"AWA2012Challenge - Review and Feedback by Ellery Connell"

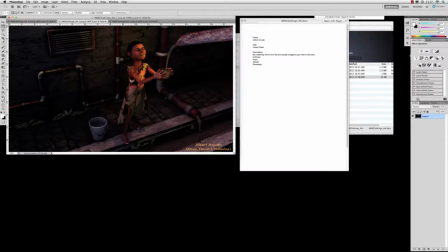262s
So first of all, I really like the mood that you've set up. This is looking very nice. I'm getting a nice sense of kind of a little bit gloomy lighting, but then the brightness on the face is showing some hope.
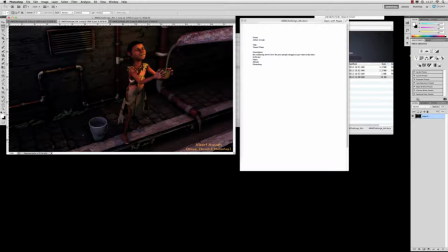275s
Overall, really nice job here setting the mood. It's simple, but effective lighting, and I really appreciate that.
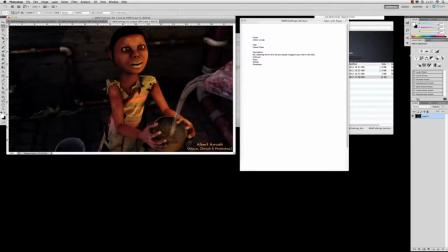282s
It's been nicely done, and it reads well from all of the angles. Here from this secondary angle, you're getting the light here on the face, and then everything's kind of falling back into the foreground for the most part, or into the background rather, for the most part.
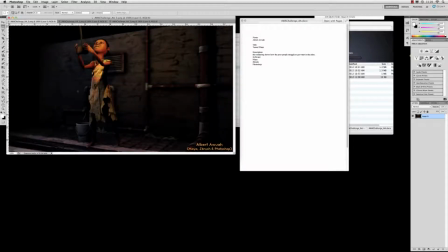293s
And then also even from the third angle here, the light is reading pretty well too. This one, I don't like the way that the pose looks quite as much from this angle, but I know it's just a secondary angle. But the lighting also does read pretty well. So let's go back to the main angle here and continue to look at some things.
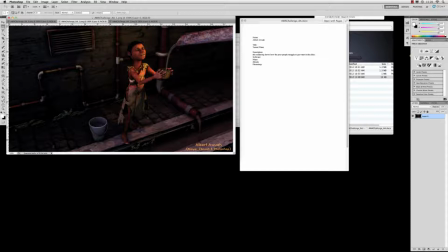308s
So even though the lighting is reading very nicely, there's one thing I'd like to point out here, and that is with the extra kind of grass and things that you have in here. And I see that you're working with Maya, and I'm not sure if this is just a texture on some planes or if you're using paint effects.
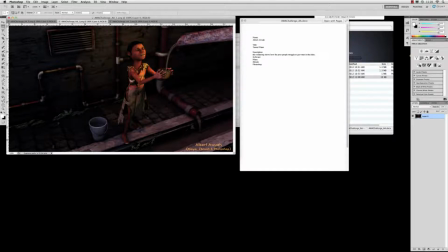324s
And if you're using paint effects, it looks like they're not linking up to the light correctly, so they're kind of bright and really stand out. And at this point, honestly, I would just say leave these out. You can get away just fine without having these in here, so I think it would be fine to just leave these out. And if you're going to leave them in and you're not going to worry about linking up light,
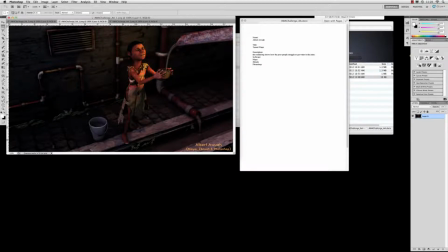344s
look at darkening them up considerably so that they blend more into the background, and it will kind of make them less distracting, because right now I get a nice clean read on this character with the light coming in from the right.
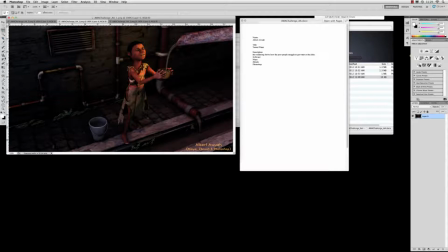355s
And if we take these out, which here I'll just go and I'm going to very quickly grab a brush here since we're talking about it. So let's see, where's my burn? Here we go. So let's get our burn brush.
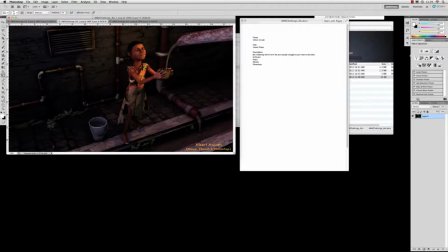376s
So if we just kind of knock these back a little bit into the background, I'm just going to real roughly do this. Obviously this would be better to do right inside of Maya, but I'll just do it right here. And let's shrink our brush down a bit and kind of clean these up.
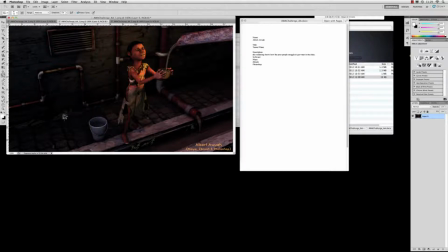390s
So if I knock these back and make them a little bit more secondary than they are right now, they're reading as kind of a primary focus in the scene. So it'd be nice to be able to knock those back a bit, and then they are going to not be quite so obvious in the scene.
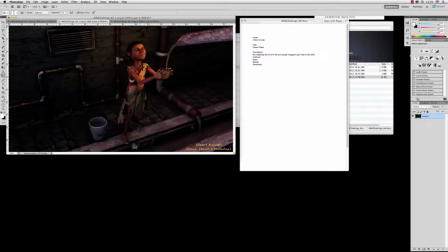405s
And then there's going to be less distraction from the character in the water, which are kind of the main selling points of the scene anyway. There we go. So you can see right there really quickly, we've got that done. And if you look here between there and there, there's a lot less distraction to the character.
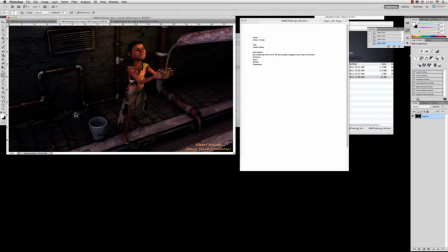422s
So there, a little bit distracting to the character. Here, we just read the character pretty cleanly, and now those just read as extra details, which is really what you wanted to get out of there. Overall, your texturing is looking pretty nice. Some good work here. The texturing is getting a little bit heavy here. Watch the percentages on your bump maps.
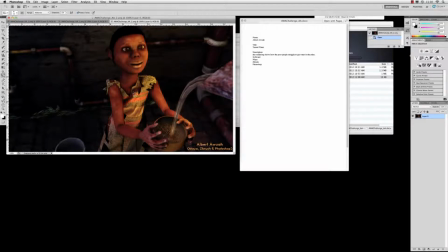439s
It looks like it's a little bit overdone on a lot of the bump maps, and I would say just turn the values down a little bit and get a little bit of a lighter touch on the bump maps. Yeah. Other than that, the textures are looking pretty nice. Some nice work using photographic textures here on the hands.
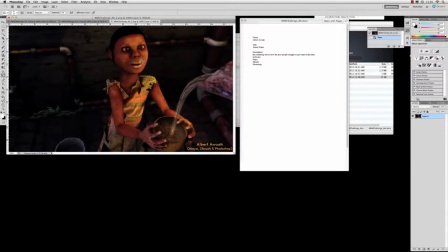456s
Maybe a little bit more care could be taken around just kind of the mouth area on the face. And this is a little bit of a caricature, so you're not looking for exact realism, but there's a little bit of a harsh edges between here that could just be softened a little bit. And you know, a lot of this can actually be done in post.
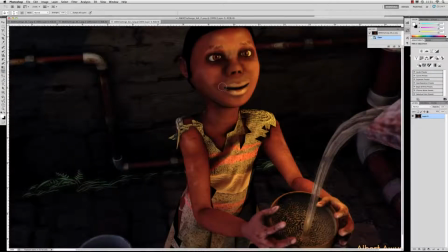476s
There's nothing wrong with going in here with a little bit of a brush and just kind of softening with a blur tool a little bit, and that kind of knocks that back. Obviously, I'm doing this very quickly, but you kind of get the idea.
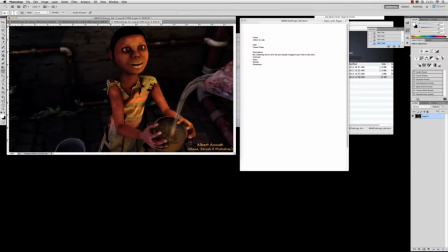493s
A little bit of softness will go a long way towards lightening this up. And yeah, so overall, very nice work. Good job with the lighting and the texture. The pose is nice. Some nice work with that. Modeling looks good. Keep up the good work. Looks like you got a lot of promise, and I appreciate your entry.